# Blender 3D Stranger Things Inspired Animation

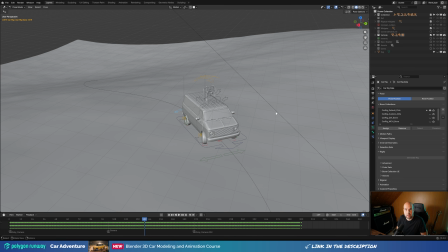You will go to the Polygon Runway website and you can just sign up for the account there and download this for free and use it in your project.
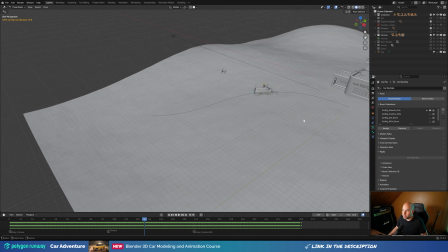So that's what I used here, and basically I just created this large plane and blocked out the buildings here.
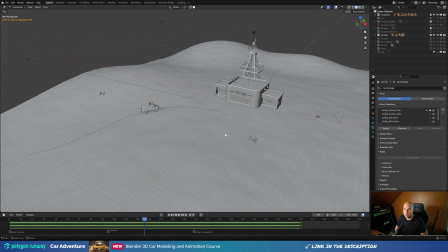And at first I just used the primitives to block out the scene and focused on the proportions and how the animation will work, and of course camera animation. So if I rewind this here and if I go to the camera view,
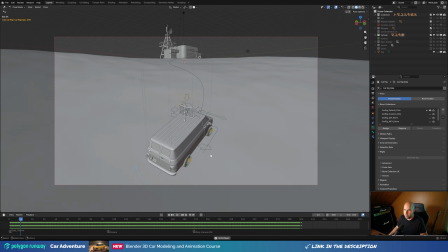you can see I placed the camera rig behind the car and I'm just following the movement up the path towards the building.
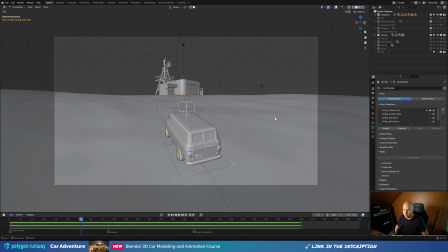I really wanted this wide shot where the car is in the front and the building is visible in the background, and it's clear what this is about and that it's from the show.
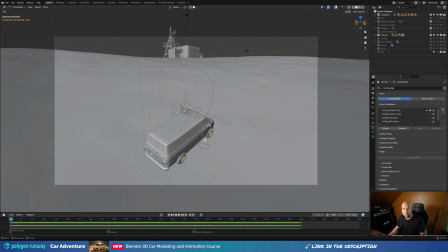So it starts from this angle where you have all the car livery visible from one side, then in this shot from the other side,
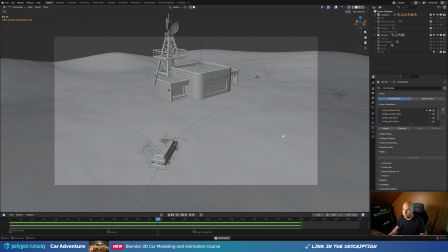and only then I switch to this top-down view where the camera slowly dollies across the scene,
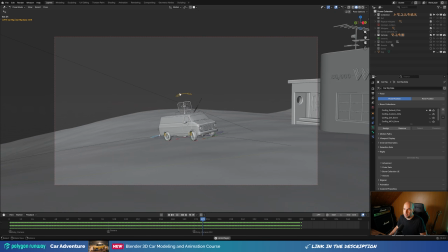and you can see car approaching the building, and then we have one more shot in the front of the building where we just follow the camera as it comes to a stop,
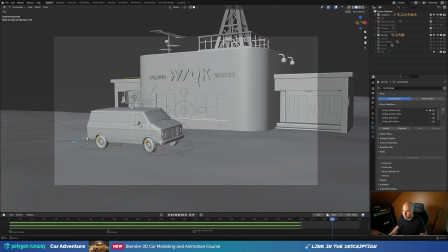and then I do some suspension animation there. And basically that was the most important part for me, to get this done from the beginning, to have the camera animated, to have the car animated, and to have the scene blocked out so I can see what I'm aiming for and how the overall composition and dynamics of the animation will work.
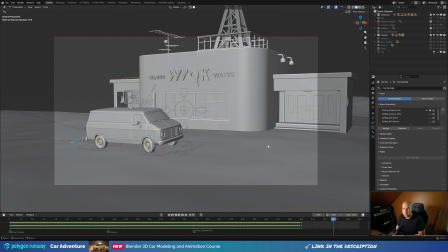And from this point, it's basically about refining and refining. And first of all, I needed some textures, and especially a bespoke texture for the car.
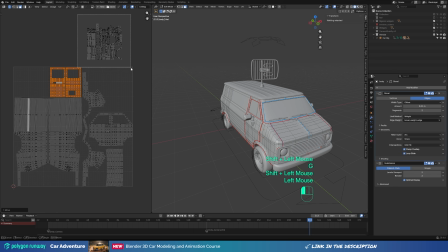And I was thinking about like putting that together in something like UCU Paint or Ricoh Paint, but then it was quite a lot of decals to put in.
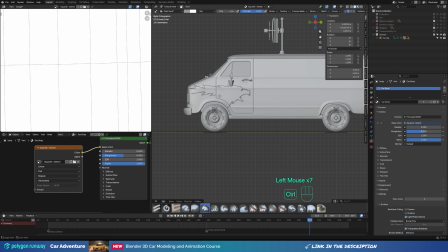So I used a different approach where I unwrapped the car and exported the UV layout into third-party software.
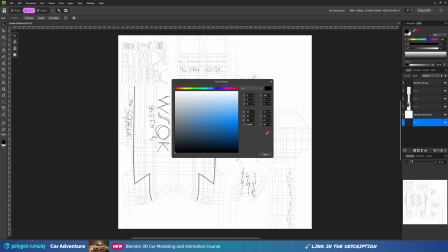And lately I'm using the Affinity Studio, which you might have heard is now free.
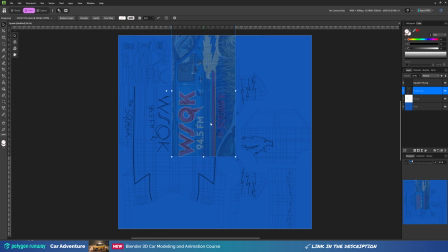You don't need to purchase it anymore, and it doesn't come with any strings attached basically, and it's like these three softwares put into one,
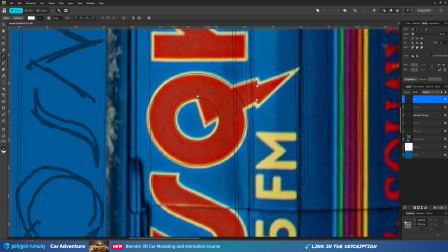because you might argue that Photoshop or Illustrator can offer you more advanced functions,
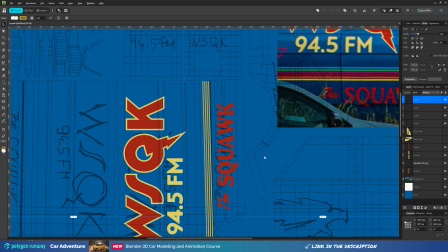which is 100% true, but for simple tasks like this is actually better for me,
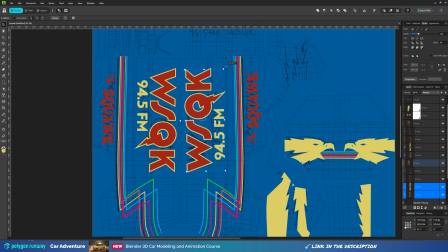because Affinity allows me to combine vector and bitmap workflows directly within one software, within one view.
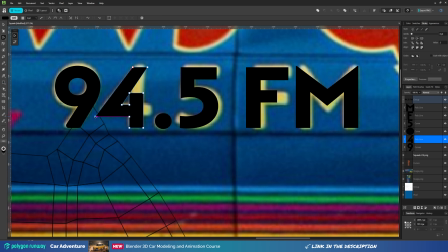I can mix vector and pixel layers, and it just makes my life so much easier when I'm creating textures like this, where I need to put, different liveries on the car or different, topography there.
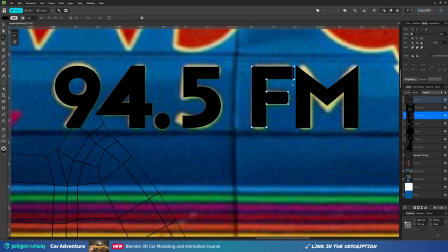So absolutely, Affinity is now my number one choice when it comes to texturing cars, at least when it comes to this method.
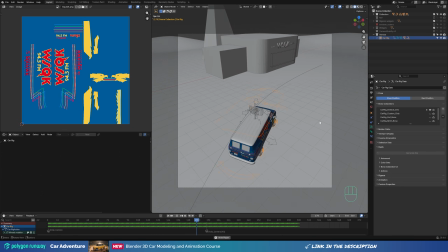And basically I just placed the texture on the car and left it like that for a second, started texturing the rest of the scene.
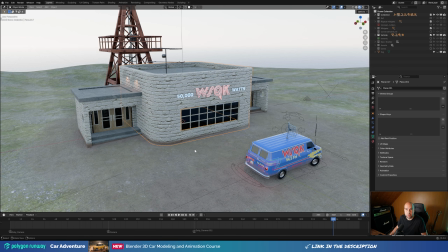So basically I just used the Polyhaven assets from the Polyhaven add-on, which you can buy really cheap.
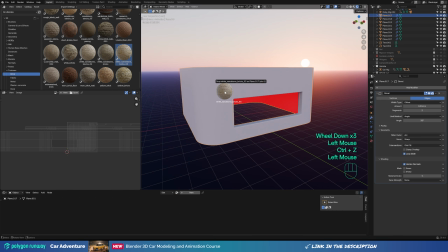And of course the assets that are available in the add-on are free and available on their website, so you don't actually need to use the add-on,
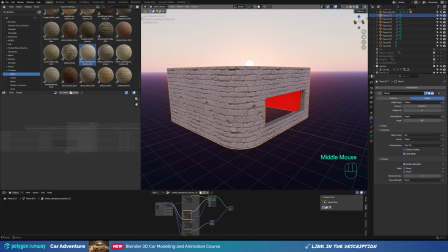but it's really convenient, and for like $10 you can have all of their assets available in your asset browser and just drag and drop them in the
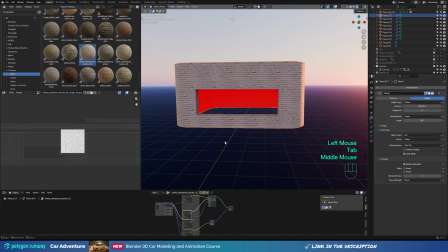scene. And I just basically unwrapped the buildings and mapped them to the textures as best as I could.
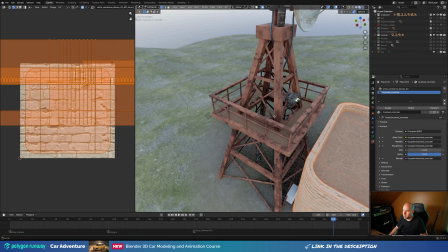And here I just used some rusty metal for the tower.
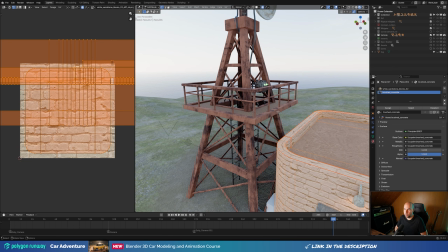I didn't really linger on this too much because I knew with the animation and with the shots it will be really in the background. Most of the time it will be blurred out or it will be motion blurred, so I didn't spend too much time.
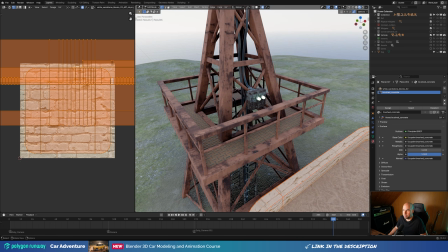But of course I wanted the parts, the little details here,
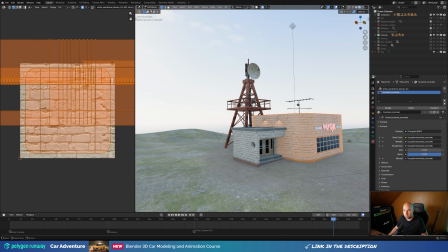so from afar this really can look at least somewhat realistic, even though with these a little bit stylized proportions, because as I said before,
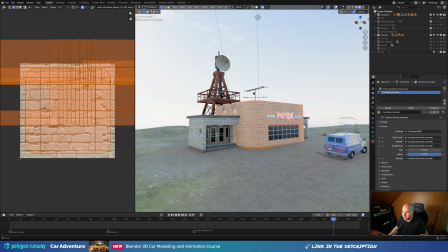I really wanted this to fit into the shot, even with the platform and everything. So that's how I approached the texturing,
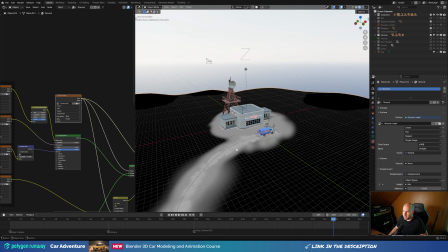and then basically just created this large terrain texture and basically just painted the terrain mask here so I can,
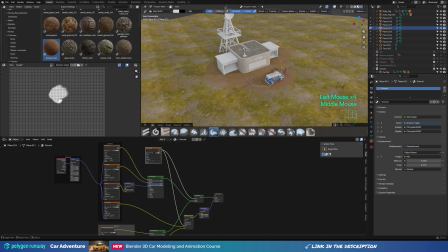crossfade two different materials. One of them was grassy material, one of them was this like dirt material.